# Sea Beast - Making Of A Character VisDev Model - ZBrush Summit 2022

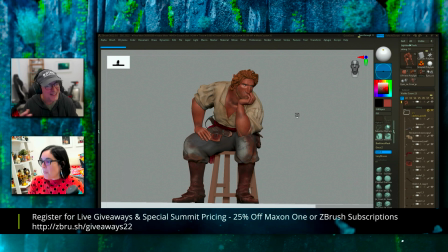68:11 and kind of acting it out and it's it's a comedic thing to see these two you know grown-ups trying to like imply how they want to see
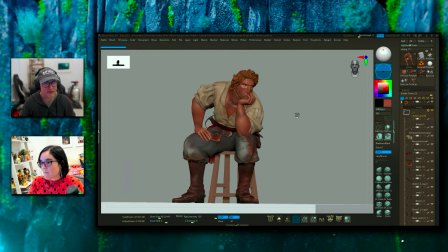68:22 these characters conveyed but we also benefited from this unique scenario at netflix where we we kind of sat right amongst the story department and you can see how they were boarding the characters and you can see kind of key moments that that made sense to maybe try to convey
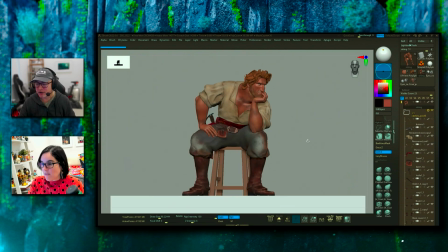68:39 or you know what kind of personality to convey so here i can go in you know with jacob and you know you can see like the stool It's just
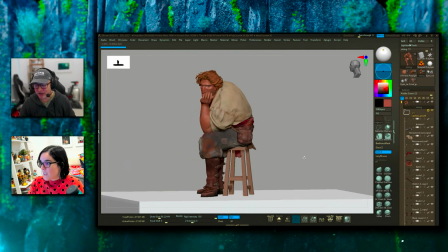68:46 cubes. I just kind of plucked out to make something. And then I put like a real simple platform just to make sure he's planted.
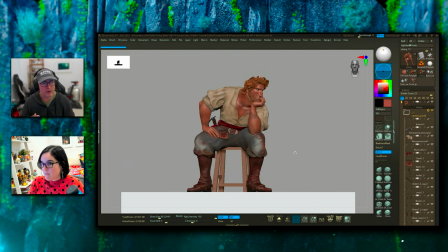68:55 And my objective with Eddie Pose is to understand the weight, understand a through line, like what's a strong line of action we can get through here.
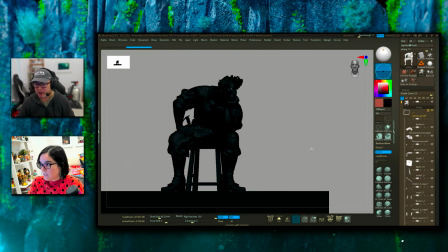69:06 And I very much utilize, um, silhouette at this point where I can just kind of go through and just see how things feel from a few angles.
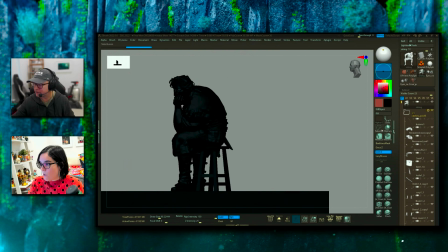69:15 And you'll see that, you know, even here, I'm like really trying to just convey this one curve here as, as just a simple C I just,
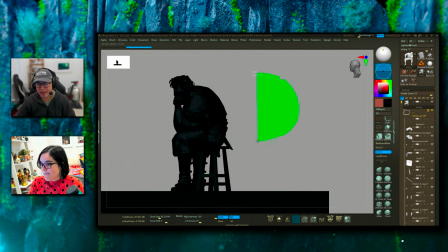69:22 I just wanted this all to just kind of go through in a very simple way. and it's uh it's finding these opportunities to do that kind of
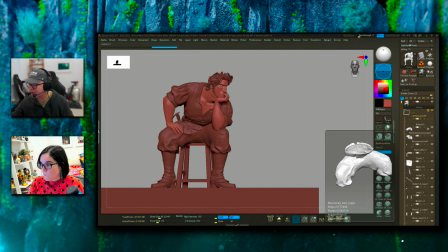69:30 stuff that uh it's really fantastic you know i really enjoy the posing probably
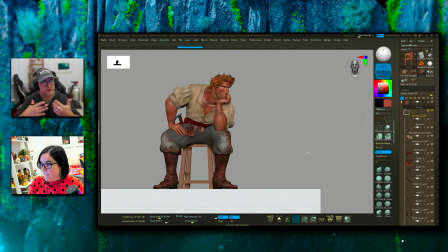69:35 more so than any other part of the process because you see the character come to life we'll spin off other examples um here's a version that was relevant
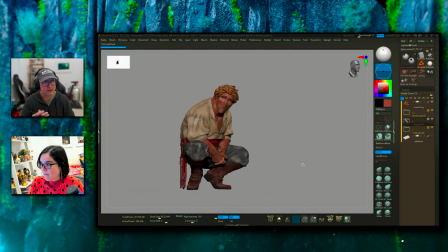69:46 um because you know if you've seen sea beast uh macy which
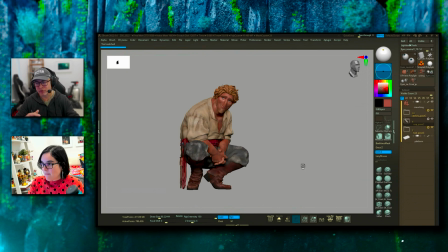69:51 is the hero character leticia did so beautifully and and jacob really they developed their relationship over the course of that movie and uh tony thought it would be great to just show jacob maybe down at her level she's a kid and how would he look at her with admiration and and that's really
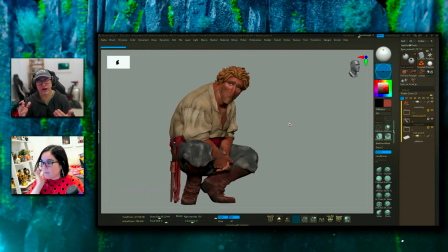70:10 what i was trying to convey here like just take take what i had of him and find that softness on an otherwise very brute of a man type of
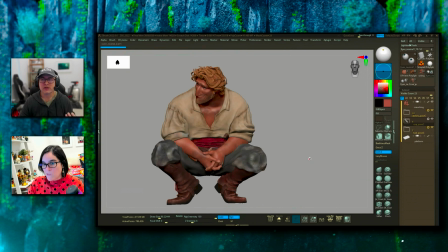70:19 you know uh figure and and this really informs us as far as like the range we can get with with the characters and um
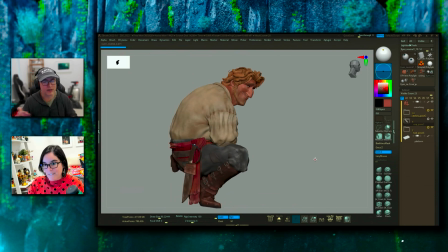70:28 and also hopefully inspire downstream to really try to find and push you know the character that he can be um we'll do some
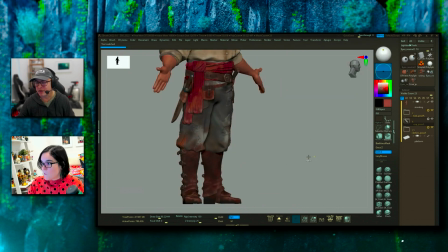70:37 some other things here that are you know this one wasn't my favorite pose uh
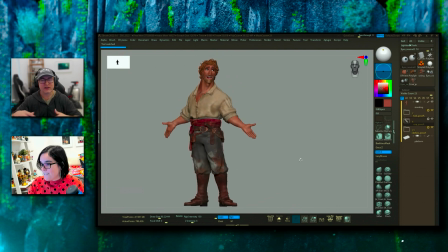70:42 but at the very least it's conveying a different side of him you know something a little bit more light um how do we arrive at the poses so i use
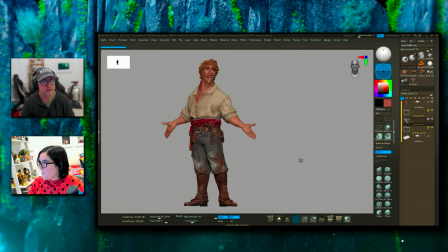70:51 t-pose mesh uh pretty exclusively for posing and uh for me it's a
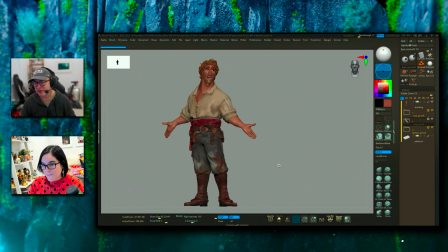70:56 really valuable tool because i can uh rely on you know good topology that i have so for example you know all of these garments here you know everything was pretty much built uh oops let me see what's happening here Let me select this one.
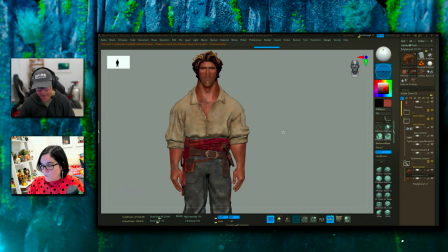71:12 Well, we do have another question coming in. Before we get too far ahead with the posing, you were talking about a lot of expression testing and a lot of trying to find the character. And as we all know, at some point in time, actors come on and help bring the character to life finally.
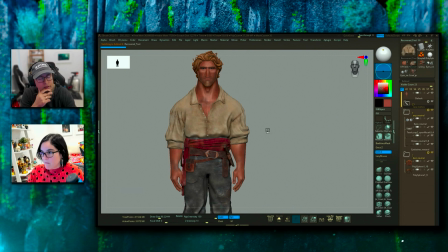71:27 Do you ever get a chance to work with any actors during the early phases if they know they're coming on to get the expressions maybe
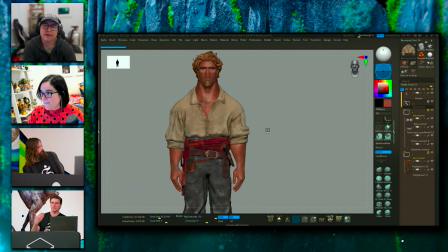71:34 a little bit closer to what they would bring to the character? or is this something you explore on your own first and then let the actor kind of come in and finalize? That would be really cool. But I would say, at least in my experience, that's usually reserved for like the animators that are bringing the character to life.
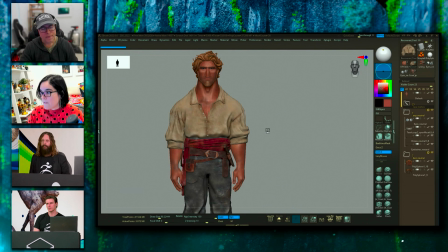71:54 They might have more of a dialogue with the voice talent and stuff like that. And obviously the director, you know, and that stuff. But sometimes if we know the casting of the character, we might hunt down reference you know uh and and let that kind of
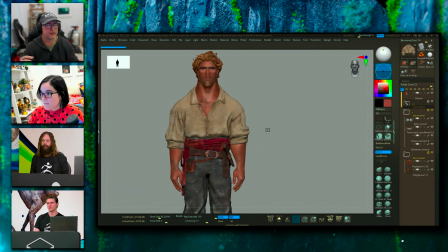72:11 uh impact some of our choices inspire absolutely um so so if we have that knowledge at that time um it's definitely
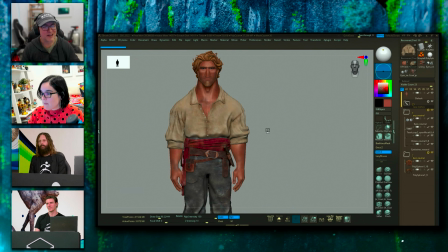72:22 useful but but uh as much as i wish i could say i i chatted with justin timberlake on you know trolls i i didn't get that chance um yeah no that's fair that's that's totally fair um and And then the last question I have for you,
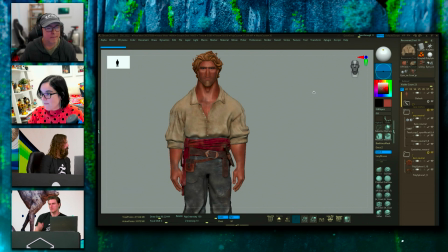72:38 too, is everybody's so interested in the cloth expression. Did you do the cloth in ZBrush and then just kind of like you did with the character, work it out? Or was there another direction? So there's typically a different approach, at least that I kind of go on with this.
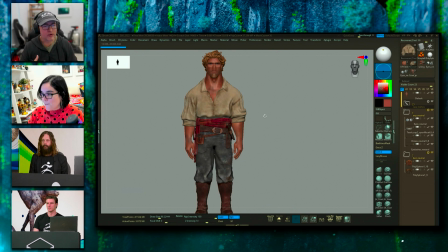72:56 This is where I wish I had a little bit more know-how in ZBrush. You know, I've seen people do some amazing stuff with Z Modeler in terms of creating and drafting, you know, good cages for things. I mean, if it's a skin tight garment, I'm,
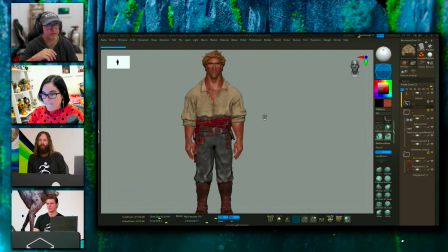73:11 you know, can mask off, you know, a component from the skin, extract that, like remesh it, like I can do stuff. But knowing that we needed to, I needed to remain fairly controlled with what I was doing. And so I always resort to the tools I'm familiar with.
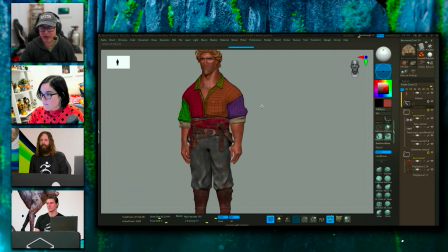73:27 What I did for this stuff is just block out very simple cages in Maya, bring that stuff in. But then from that moment on, I'm relying on ZBrush to kind of do all the heavy lifting at that point in the sense of now I,
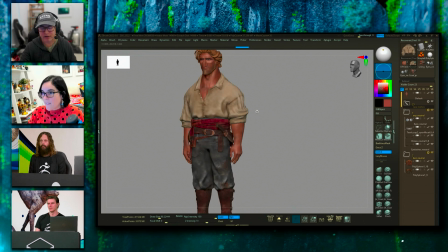73:44 you know, again, I'm not at the mercy of needing to create a production garment that is going to be simulated.
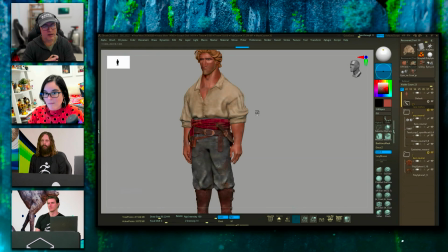73:50 I can go in and really play with the kind of expression I want the fabric to have. In this case, you know, we had a lot of, you know, interesting fidelity we were trying to introduce.
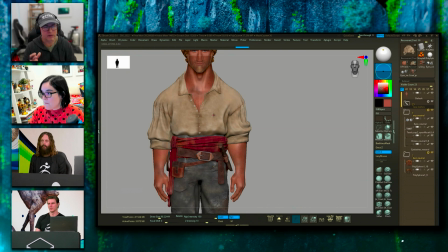74:02 And the coloration was probably the biggest component of, you know, just having this kind of weathered feel.
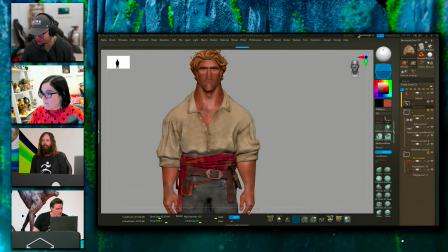74:10 My polypainting technique, kind of simple. You know, I literally would just use standard brush and I would typically just utilize an alpha.
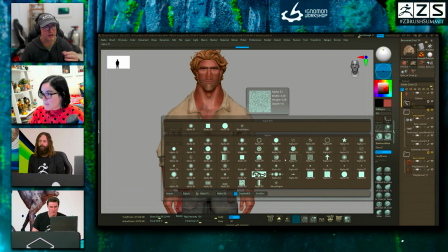74:19 I had a library of just different alphas that were kind of interesting, just offered certain breakup.
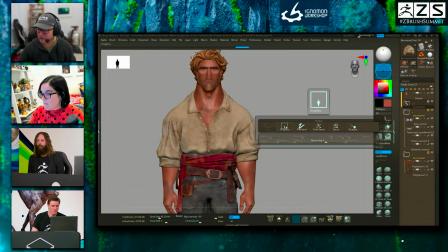74:24 And then my brush mode, my stroke mode, I would just, you know,
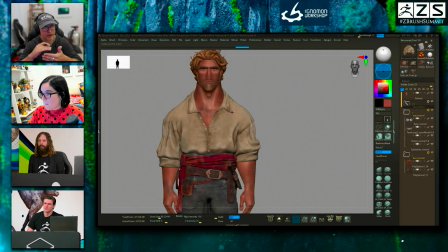74:28 switch it to drag select and I could then go on and then with just varied hues of coloration, just add, just imply, you know, just some breakup of color. That's how I got a lot of like this kind of weathered feel through here.
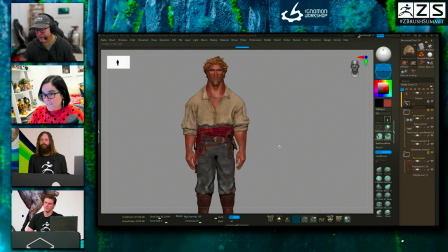74:41 And it was trial and error. I think a lot of that stuff, you had to just kind of try something. If it was giving you what you needed, then you kind of stuck with that. And at one point I found a good formula and just kind of kept on going with it.
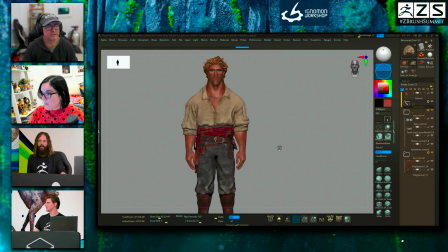74:56 But, um, well, it's a home, it's a home run. If I may say, I think, um, unanimously people love it, especially my kid. She loves it. Oh yeah. Grand slam. And the way that you've handled all this is just, uh, exquisite is the only. Thank you, man. Thank you. I appreciate it. Uh, I, I want to, I'm going to punt the ball back to Leticia.
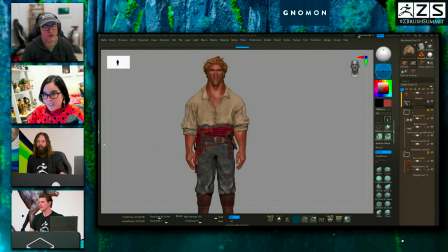75:15 We're just going to kind of go back and forth if, if. Yeah. Why the heck not? By all means. Anything like that. Okay. um I have here I think it's gonna share um
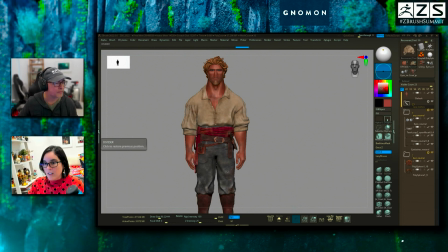75:25 I have here sort of like the um if you don't mind sharing
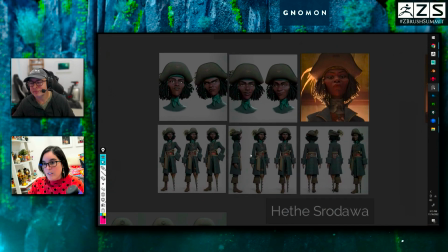75:30 my screen yep okay so you can see here this sort of like for presentation what I
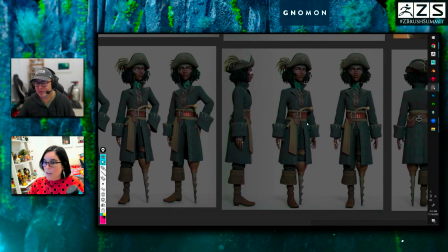75:35 was doing which is um again what Charles said like even if you don't have time to do anything put the arms down it's gonna feel more natural you know like you can see on this one this
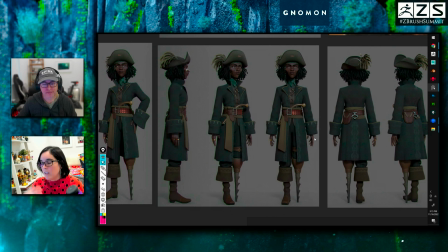75:47 is a t pose i just put the arms out and it already feels a little better than having a pose of t pose character